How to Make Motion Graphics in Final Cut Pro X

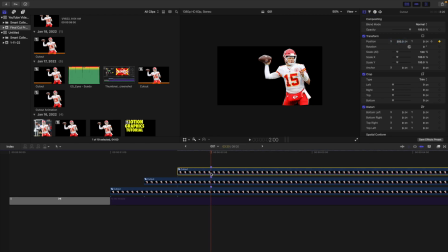[7:55]
So just go back and make sure you press on the keyframe button and we're going to have 300. That's why as you see why I told you it's important to have like an even numbers because it'll be very easy to remember. So you see Patrick Mahomes just slides onto the screen right there. It creates this really nice smooth offsetting animation. Now another thing you can do is you can actually change the keyframe path.
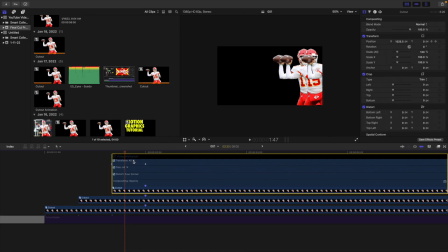[8:15]
So if I right click over here to show video animation, I can head over here to position and then I can right click and change it to linear smooth. So just in case you want to adjust the keyframe path that you that's basically how you change the keyframe path So
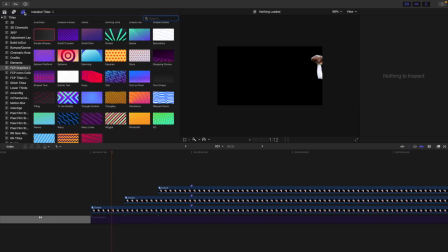[8:29]
now I'm gonna go ahead and add some motion blur just help smooth out the animation And I'll make sure to put the link down in the description below.
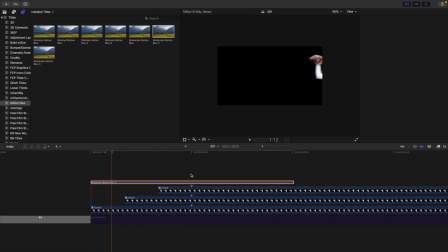[8:36]
So take motion blur I'm just going to put moderate motion blur basically what it's going to do is it's going to blur the motion So I play it right here as you can see the the animation is a little bit blurred It's just going to help smooth out the animation and just make it look a little more natural So you see right here it just slides on and then it just looks really nice
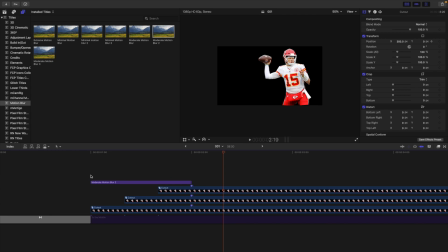[8:54]
and smooth It just really helps smooth out the animation now what you want to do next is you want to go ahead and click on right here Actually, I'll put a marker. It's always important to put markers so you don't forget I'm gonna select a compound clip right here or create a compound clip and we'll just call this
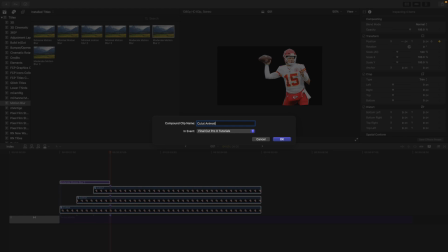[9:08]
cutout We'll just call it cutout on animation right here I think that's spelled right but what it is what it is So let's click on okay,
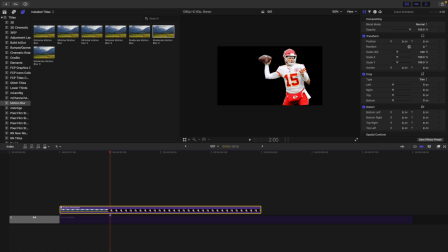[9:15]
and now what I'm gonna do here is I'm going to animate Patrick Mahomes So click on the keyframe button. I want Patrick Mahomes to be sliding to the left just so there's like a constant animation So Patrick Mahomes is always animating that way the graphic doesn't get very boring So let's go to the end and I'm going to basically it dependent on you Let's go to negative 100 pixels so Patrick Mahomes
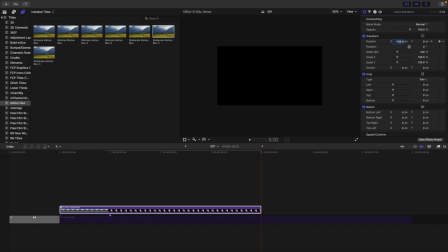[9:34]
is gonna be sliding over for like 100 pixels for about like three seconds So just another thing you can do just to animate and make a little more interesting So you see Patrick Mahomes slides on the screen and as you can see right here now we start sliding to the left.
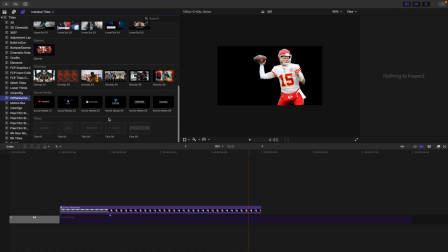[9:47]
Now what you want to do next is add some sort of text animation. Now this one that I'm going to be using does cost money but again like I said before it doesn't have to cost money.
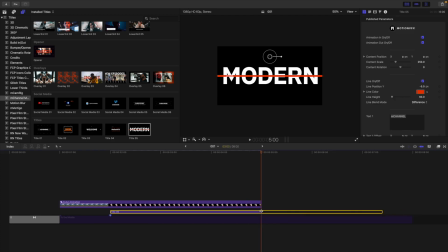[9:57]
So as you can see right here I'm just going to add a text animation and just put it right underneath the layer right here. So as you can see there we go it's right underneath Patrick Mahomes. Again you don't have to use one that costs money but I will be using it in this video. So you see Patrick Mahomes slides on and And then you have this really cool text animation behind him.
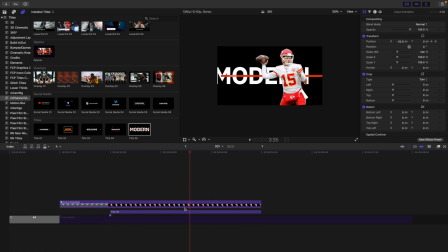[10:15]
I would always encourage you to go ahead and put the text animation right behind the subject. I think that looks a lot nicer. So we can just call this, I honestly don't remember how to spell his name. So Patrick right here. Pat, Patrick right here. So we can put, actually I'll wait for that to render. So basically we'll put Patrick right here.
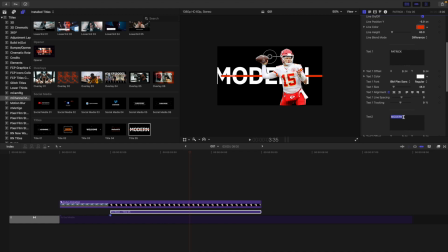[10:32]
And then you can put Mahomes. So you can, you know, adjust stuff like that. So we'll just put Mahomes right there. So obviously, you know, it's not exactly the same. But there we go. So you just add a text animation, you know, animate the text or, you know, adjust the text.
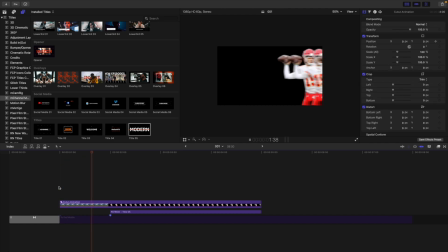[10:44]
And then if I play it right here, wait for Final Cut to render, Patrick Mahomes slides on the screen. And this really cool text animation, Mahomes comes on. As you can see right here, that's basically, you know, the basics of how to do it. And I'll go ahead and just enable the background right here. So now, as you can see, that's, you know, a very basic idea. Obviously, put a lot more time and effort into it. But that's very, like, the basic or fundamentals to creating some really cool motion graphics in Final Cut.
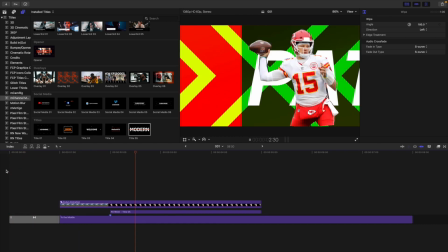[11:08]
Now as you can see right here, this is the final edit right here. Obviously it'll put a lot more time and effort, but there is the final edit.
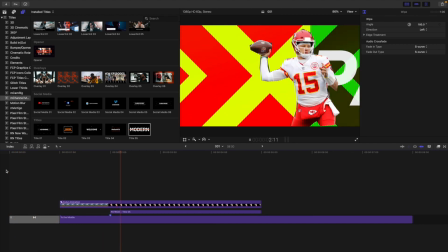[11:15]
You basically have the background sliding on and then you have Patrick Mahomes sliding on and a really cool text animation.
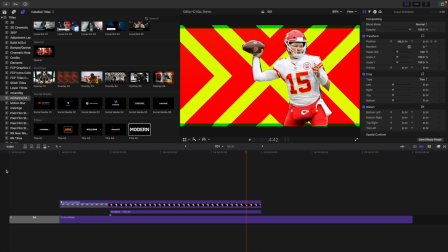[11:21]
And again, obviously put a lot more time and effort into it, but that's just the basics and the fundamentals to just creating some really cool motion graphics in Final Cut.
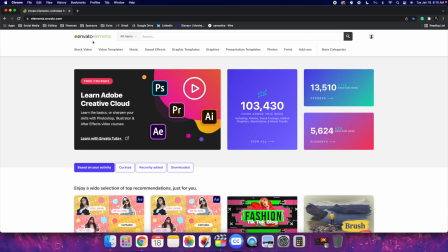[11:30]
Now if you're having a hard time coming up with ideas for motion graphics, I would highly encourage you to go ahead and check out Envato Elements. Basically you would use this website to find some really cool templates as well as you use this website to find some just different Inspiration to find some different ideas.